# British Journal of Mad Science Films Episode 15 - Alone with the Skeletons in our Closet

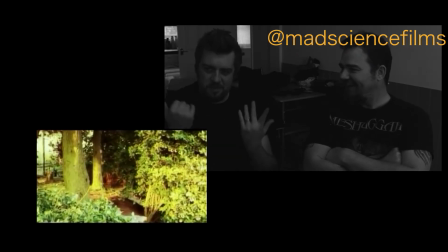752s
What I'm going to say is if there's any dodgy shots, even though it's two cameras and to be honest most of the time you can't remember which shots are which, I'll take the blame for them.
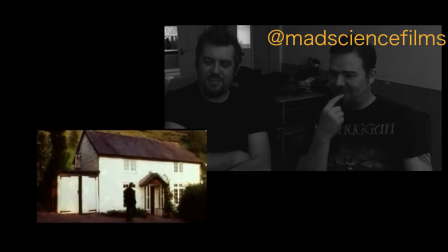761s
Although I will take credit for that one, I remember that. So again, this is the cottage, nice little cottage.
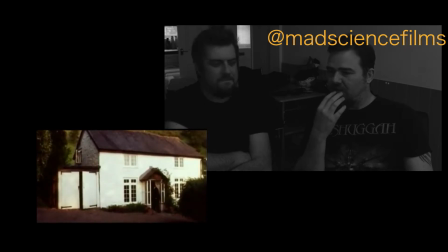767s
Yeah. We did have some ramblers walk by at certain points, remember? And the sheep, remember?
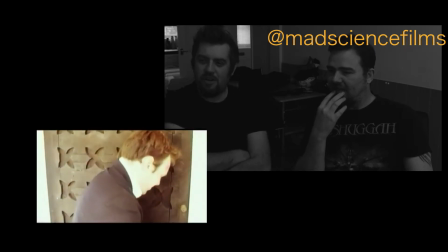772s
The sheep, you got invaded by sheep.
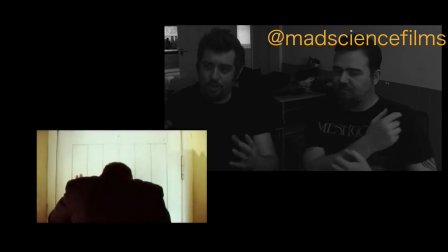776s
so flashbacks to that couch so again all of the cast and crew were staying in this cottage thankfully only for like
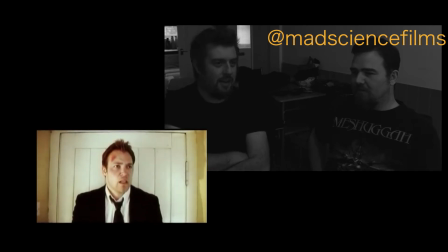783s
you know four days there was a bit of cabin fever i remember having a big argument with some of the cast and crew because we were trying to film in the bathroom
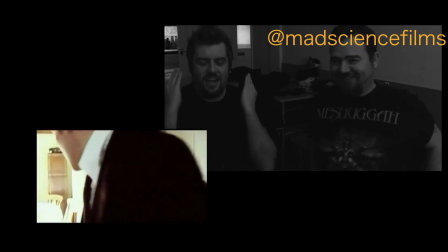790s
and some people wanted out of the bath yeah i was just like can you just wait i completely
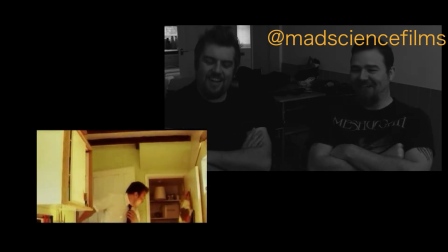795s
lost my cool you went all ad didn't you so i was just like look we're not here for a holiday yeah
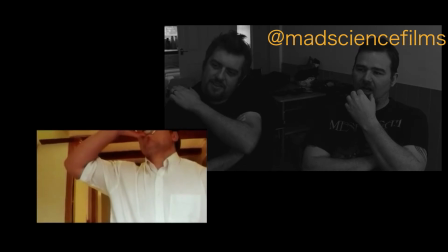802s
So I think for this shot we were outside the kitchen filming through the window. Again, such a small place that a lot of it was hiding the camera wasn't it?
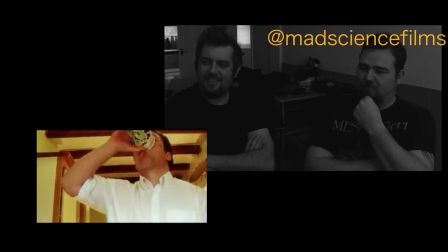811s
We literally had to get outside the cottage to film inside the cottage at some point. Amazing location though, I mean yeah.
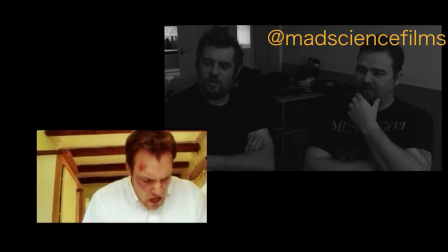817s
Kev Riddy fake drinking there. Wow, that's good stuff. Fake gulps.
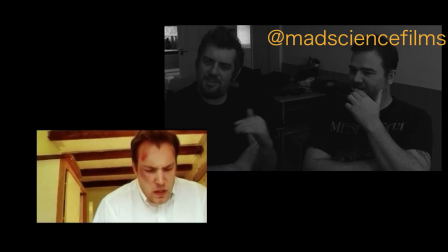824s
I'm getting like a Ben Affleck vibe, but like Ben Affleck now. It's almost as if, you know, he's trained from the future and he knew.
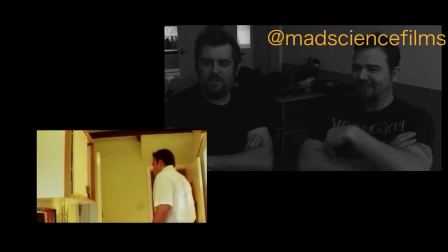833s
So, smells rotting. Smell the fire acting. Knife!
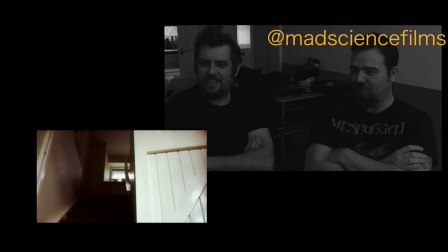840s
Yeah, I think I scored this on an old keyboard with like a USB linked up to my PC at the time.
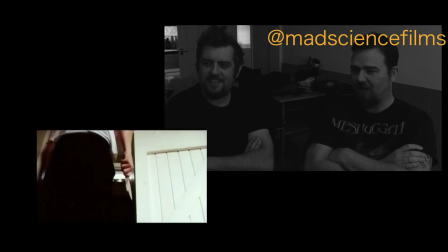847s
Very Halloween-esque shot there at the stairway. I wanted to keep the knife in view, so he got to hold it back behind himself. As he ascends the staircase. Yes, build up tension. This is all, is this James Morrissey's score?
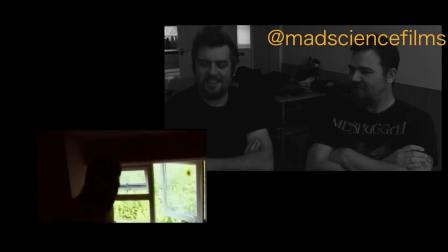861s
It is. There you go, most of it is. Sorry Maxidaeve.
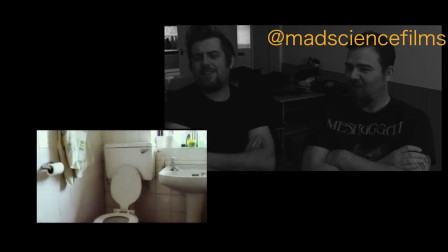868s
He opens it, and there's a turd left in the toilet. That's what the smell is! We always joked that Christian would be on the loom with the newspaper.
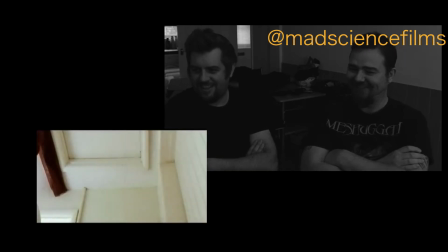875s
All right. All right. Hi, I'm James Morrissey. Yeah. Oh God, yeah. Here we go.
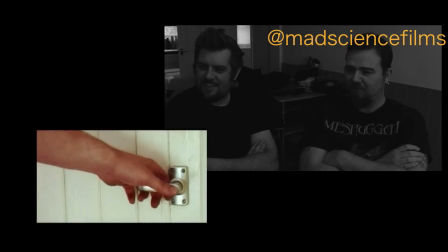883s
So get building, I mean,
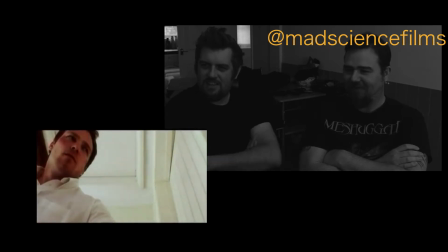885s
perhaps I spent too long building tension maybe people switch off and go alright dodgy pipes so
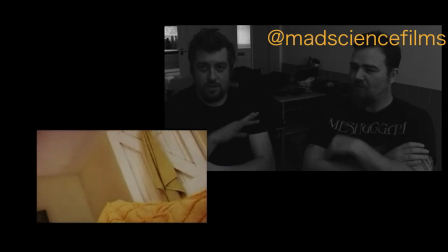894s
for this you'll see now we also this next shot yeah it's cut across so this so this is this is actually in the basically any shot without Kev was in my flat
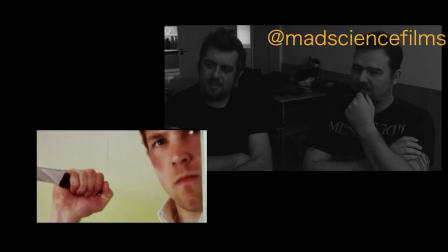903s
but we propped up the legs just to get the framing right that's a trick
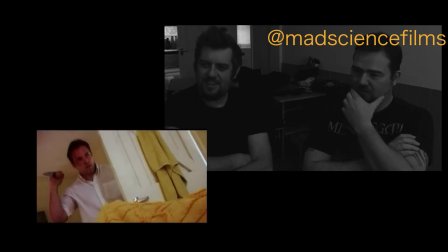907s
we've had to use yeah so that is Rungano under I mean for me this was this and final girl was like the the best practice we had for making our first feature which was not living dead resurrection and
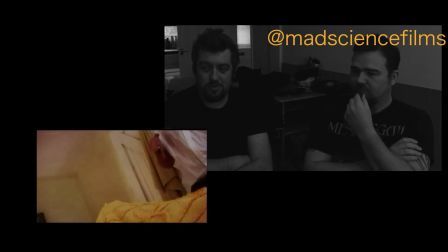920s
so many of the tricks that we went on on this and final girl kind of like well fucking yeah we'll recycle it and try it again
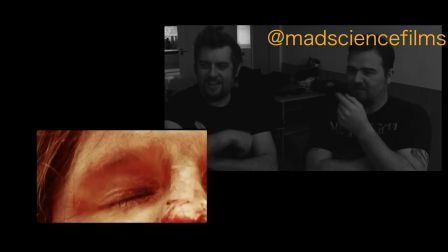929s
Rangano, Rangano, Rangano. Rattie! Digital zoom, eye replacement.
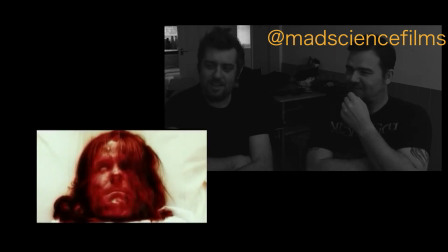936s
That's nice mate.
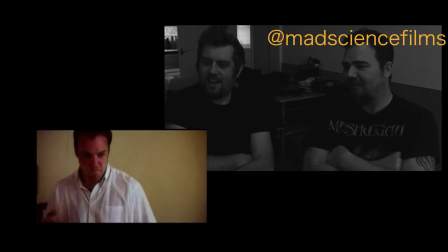940s
Some horrendous synth playing there. Kai and Rattie have never met, despite the fact that Kai is now going to kill him.
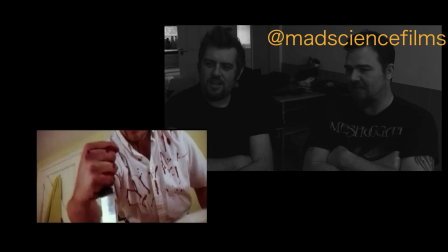946s
So we're stabbing a bag of blood there, and underneath is a metal tray just to kind of get the impact and the explosion. And we just flick Rattie with loads of blood over his face. And lots of blood for Kyle as well. I think the day we moved out of that flat, there was still blood in the bottom corner, I noticed.
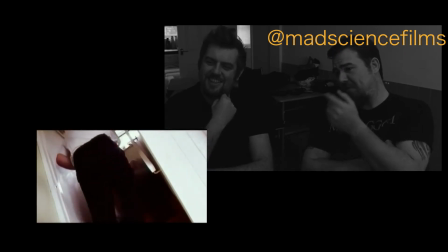963s
Just didn't quite get to it at all. This is a body my mother made up, actually, with all clothes.
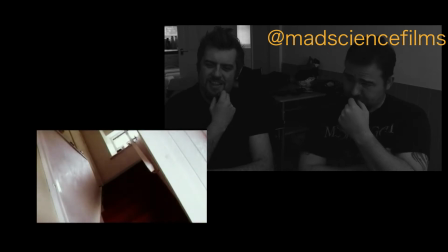969s
Didn't we name her Barbara? I think we did. They're coming to get you, Barbara. Did we leave it up there?
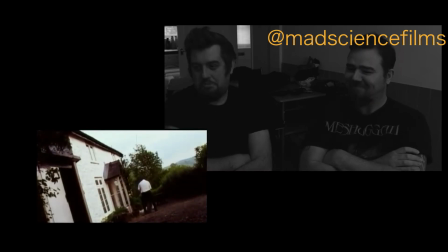976s
I think we left her a big pile of sheep shit, didn't we? Yes. Which was right beside the front. Which we were very keen to all stand on.